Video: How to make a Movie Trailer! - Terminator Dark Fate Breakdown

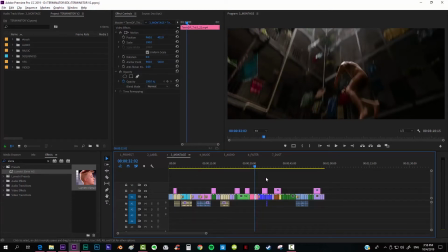4:01 Now, after having all of that clear, the montage and so on, seeing that, yes,
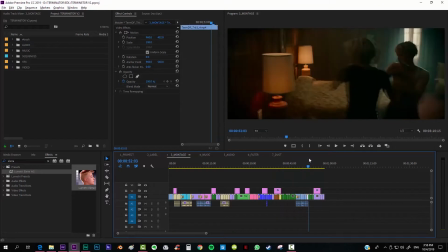4:06 that it works like this and it tells you more or less the story without spoiling too much, I started with the music.
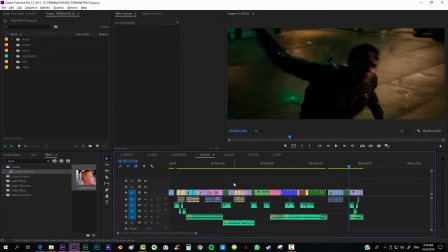4:15 Why, first of all, the music? Well, I personally consider that a trailer should be kind of like a video clip. Like, you should cut the shots of a trailer in basis of the music. Because if the music doesn't make sense, I don't know, I personally think it loses too much.
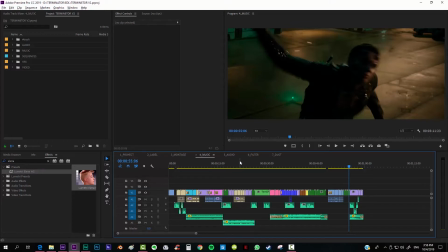4:34 It's different in a movie, because in a movie you make the music with an orchestra and so according to the shots, but in the trailer it's not like that.
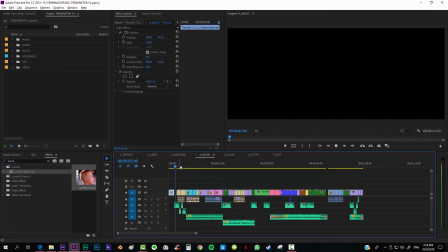4:43 And I think like this looks nice.
They call him T-800. When this is all over, I am going to kill you. I understand.
So there I already added the voice of the narration. That, by the way, his name is Chuck Fresh.
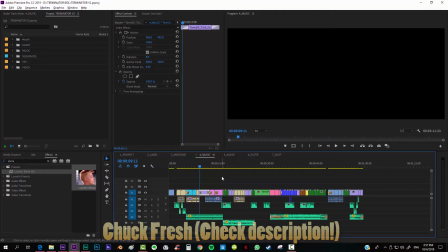5:00 You can check him out on Facebook. He's a really, really, really awesome guy, and also on Fever. Now I'm gonna show you, after having cleared more or less the music, I started with the audio.
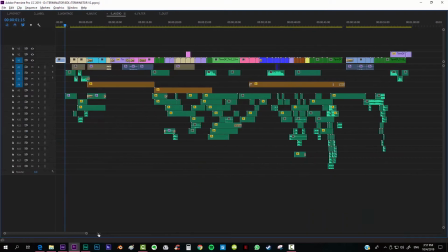5:16 I started with all what comes to be the audio effects. All what comes to be the, explosions, gunshots, and so.
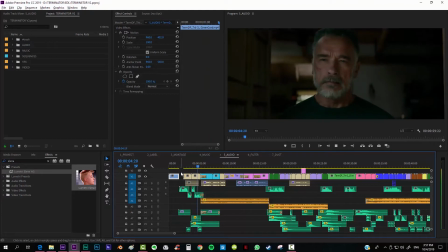5:27 They call him T-800.
And this is So there are a couple of things going on here.
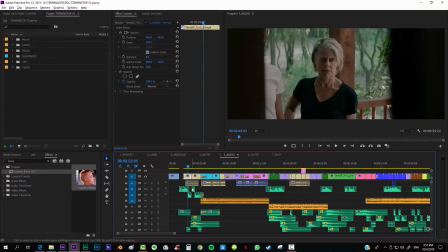5:34 First of all, I decided that because this was going to be like a grindhouse B movie,
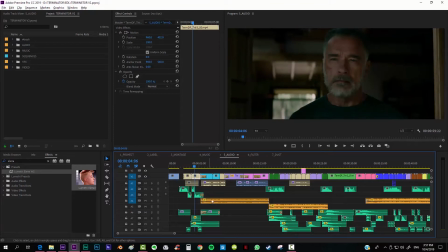5:40 on almost every single B movie that I've seen that they're robots, they always add these mechanical sound effects, and so I decided that maybe every time there was the T-800 or whatever robot on screen,
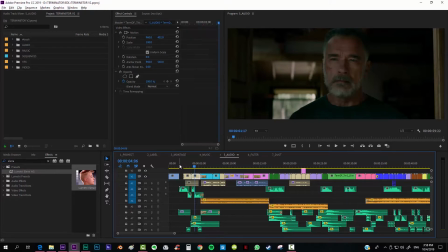5:55 there should be sound effects of mechanical parts, and so.
They call him T-800.
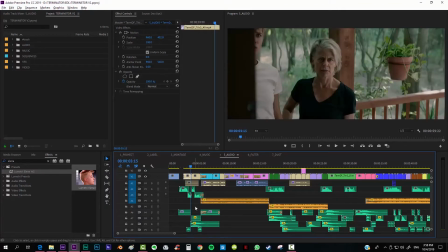6:03 Also, another thing that I made was adding this eagle sound effect, because it adds strength to the, to the appearance.
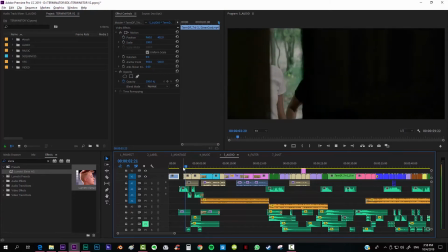6:14 Listen.
They call him T-800.
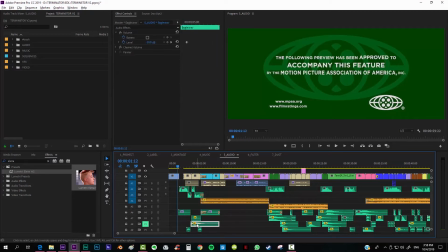6:19 That's okay, but if we add this eagle sound effect just at the time that he appears, it gives more strength to his presence.
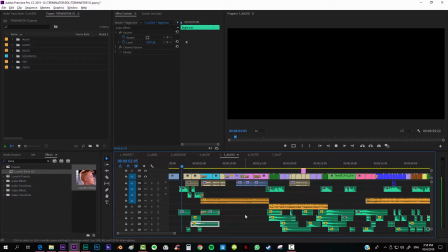6:27 It gives the impression like it's someone important.
They call him T-800. and this is all.
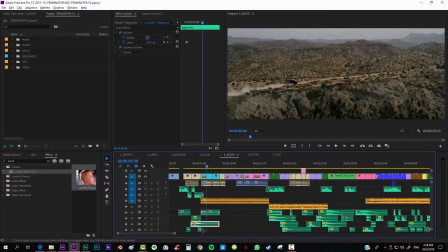6:36 I don't know, I like it like that.
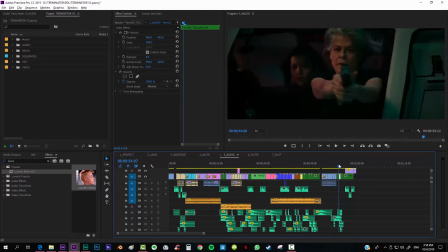6:38 Also, another thing that I checked was that, first of all, what I had in mind when I made the music montage was basically this.
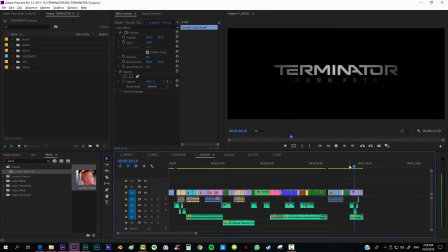6:49 Terminator, Dark Fate.
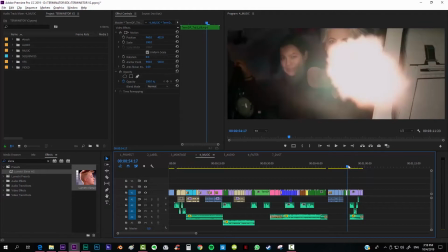6:52 That this guy would come to the camera and there was going to be a zoop sound effect or something like that, and then cut to the title.
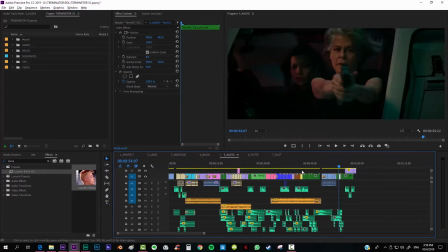7:00 But then I thought, I'm going to make a B-movie trailer, so I thought maybe it would be more interesting to just freeze the frame and add on top of that the title screen with silent,
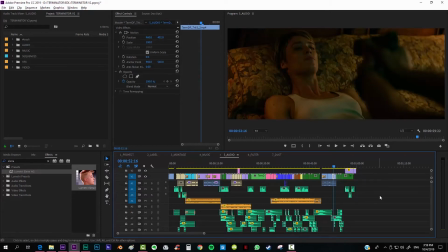7:13 with no music or anything, just a narrator.
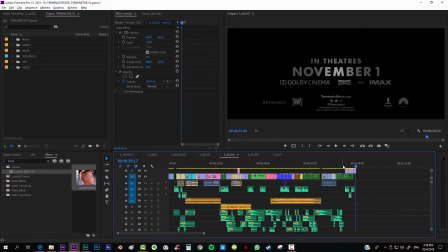7:19 Terminator, Dark Fate.
And these are the kind of things that you realize when you are trying one thing and another, and I think it's
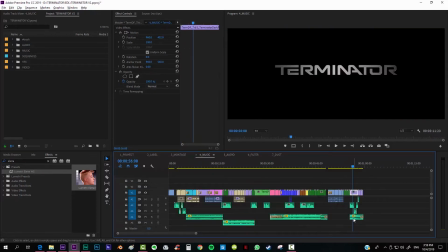7:29 way better than this, because also I was wondering how was I going to put this music over here, because it can't have this cut, this rough cut that has right here.
Terminator, Dark.
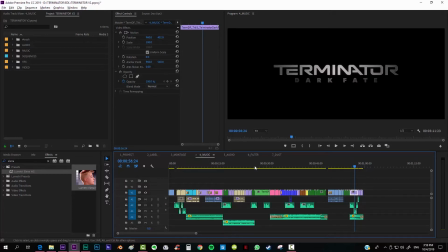7:42 Because it's, I don't know, I don't like it, and I should put some sound effects on top of that, so I think that just keeping it silent looks way better.
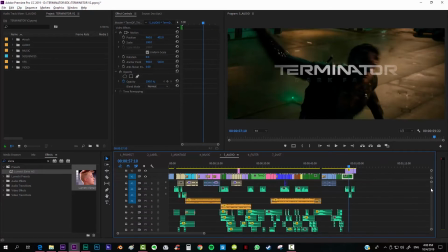7:53 Terminator.
Now, once I finished with the audio design and everything, I started with what comes to be the filter,
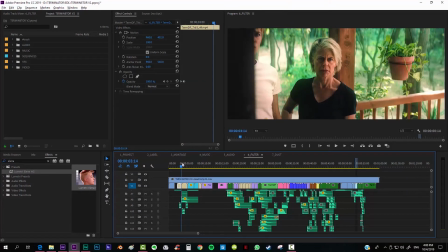8:00 like putting an image filter, because as you can see, it's pretty different.
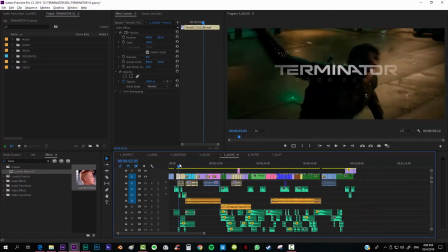8:06 I'm gonna take the same shot.
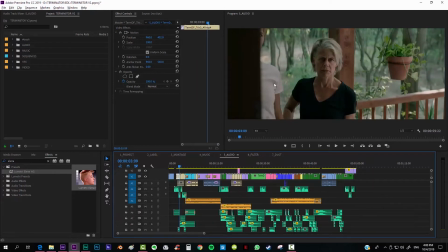8:07 If you look over here and over here, it's way different. It's supposed that this shot, I mean, every single shot already is color corrected and everything, but I don't know, was kind of gray to me, like the first Marvel movies, and I didn't like it,
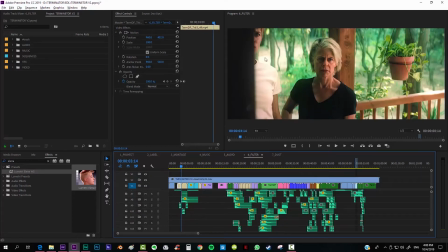8:22 so I decided that it was better to add some adjustments to it.
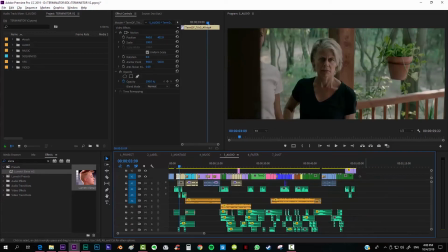8:27 What I did basically was taking the whole composition and taking it to After Effects.
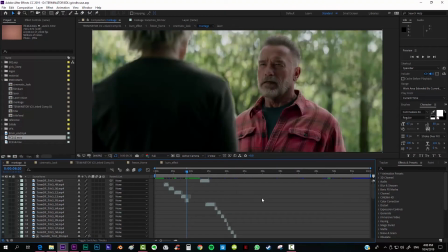8:35 And from here I have a composition where I have all the shots,
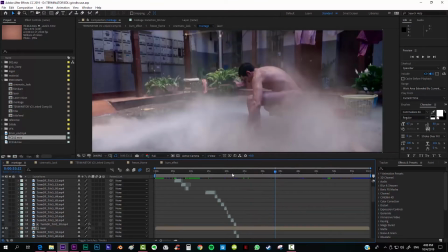8:40 and before making the color correction, I decided to add some subtle effects because I saw proper.
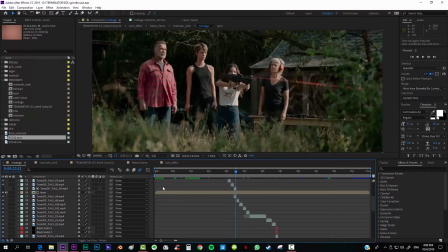8:48 For example, in this shot where the girl is taking this gun, I made this laser because initially it wasn't there, but I decided to add it because, I mean, she's learning how to use a gun,
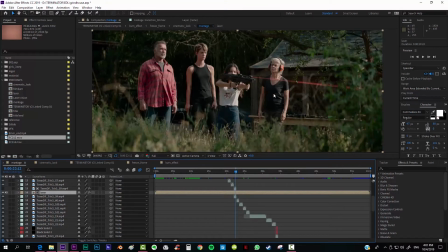9:05 and I don't know, I thought it was better for storytelling, and so putting a laser so that, she's learning how to do this kind of stuff.
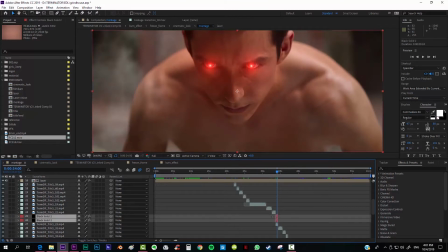9:12 And also when this bad guy appears, I added these red eyes because that's another thing from every single B-movie robot, especially if he's a bad robot, that he has red eyes.
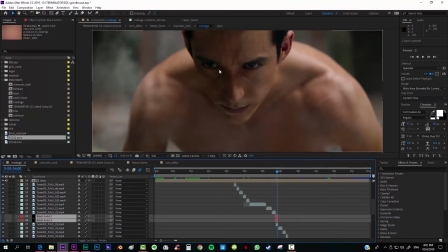9:26 I mean the Terminator, the robot face already has red eyes, but I don't know, if I put it with these flares and so, it gave you like 100% of a clue that he's one of the bad guys. For storytelling on the B-movie and so, I think, I don't know, it added something to the story and so.
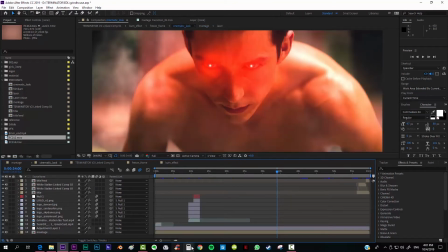9:47 Then we go to with a cinematic look, that what I did basically was
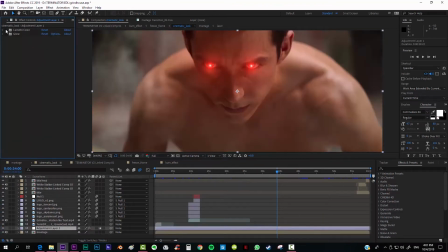9:53 adding first of all this lumetri color,
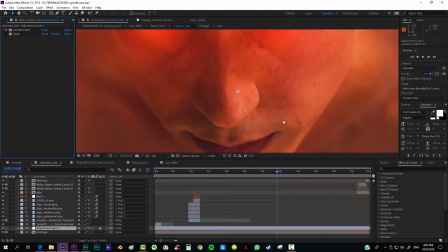9:58 where as you can see I added some sharpen effect, also more saturation, more contrast,
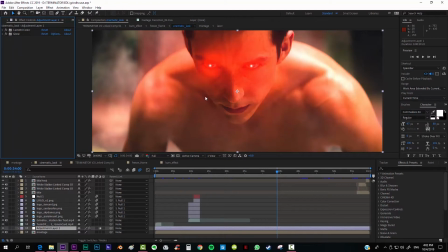10:05 and also I added some glow to it because I personally love how glow changes the image once you add it.
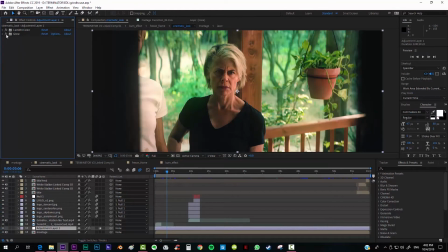10:12 For example, here it almost looks like it has more color, like it's, I don't know, something that you're watching being projected, and I think it's looking really cool. Also, in this same layer, in this same composition, sorry, I started working on the titles.
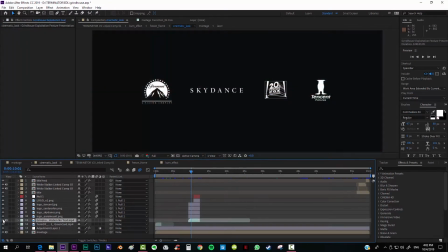10:30 I used this blank grindhouse background.
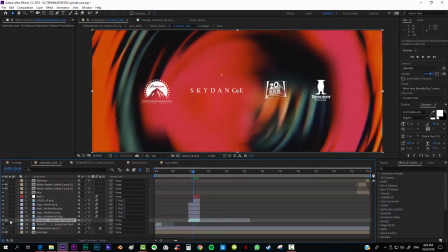10:36 There's really typical B movies, and then I added on top the logos,
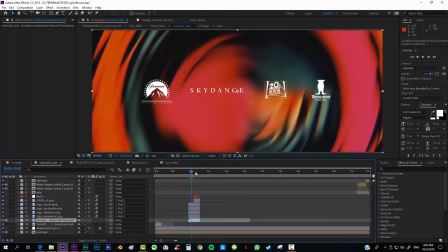10:42 the original logos that appear on the movie, and of course I added my personal logo, which is really cool.
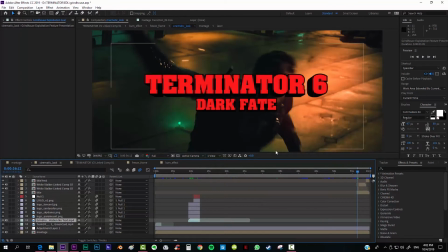10:48 You can deny it. And also I added at the end this Terminator Dark Fate.
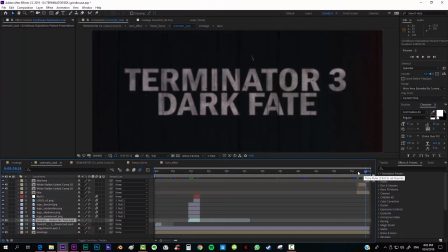10:54 And here's a little joke that I decided that will fit really nicely, and is that this is supposed to be the sixth Terminator movie,
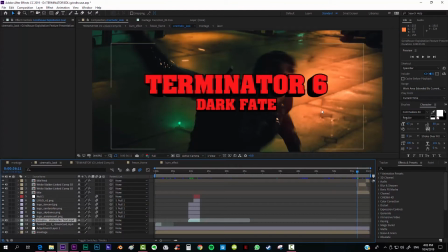11:03 but because from the third film onwards on the Terminator saga, almost everyone hated them. James Cameron already said that this is going to be like a reboot from the third movie onwards, and he's going to ignore completely all the other movies. So I thought that it was funny, I don't know,
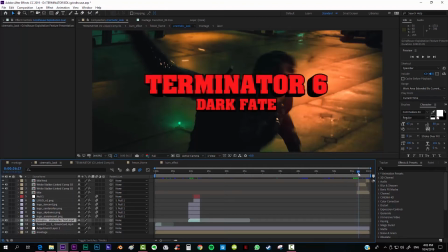11:22 that very quickly appeared Terminator 6 and then a rough cut to no, Terminator 3.
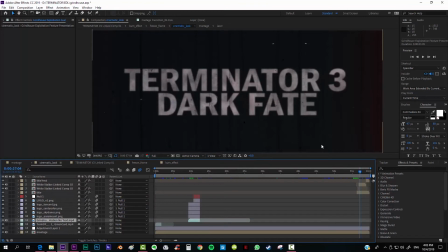11:30 Like the title was changed while the movie was already being produced, and I don't know, kind of like what Tarantino did in the Death Proof movie.
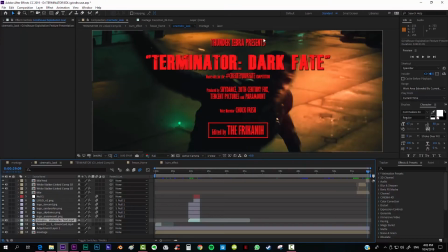11:45 Also at the end I make a quick design for the the end credits and from there we can move onwards to the final composition, which is this one.
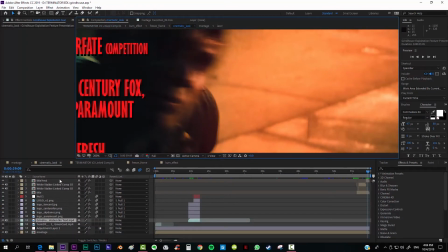11:59 And basically you can see that this one is pretty clear, and I already added some grain to it.
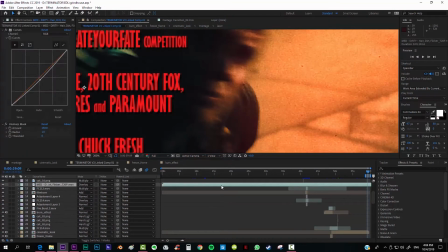12:07 I use one single layer, this one, and I really love how the grain is added and how it looks way more organic.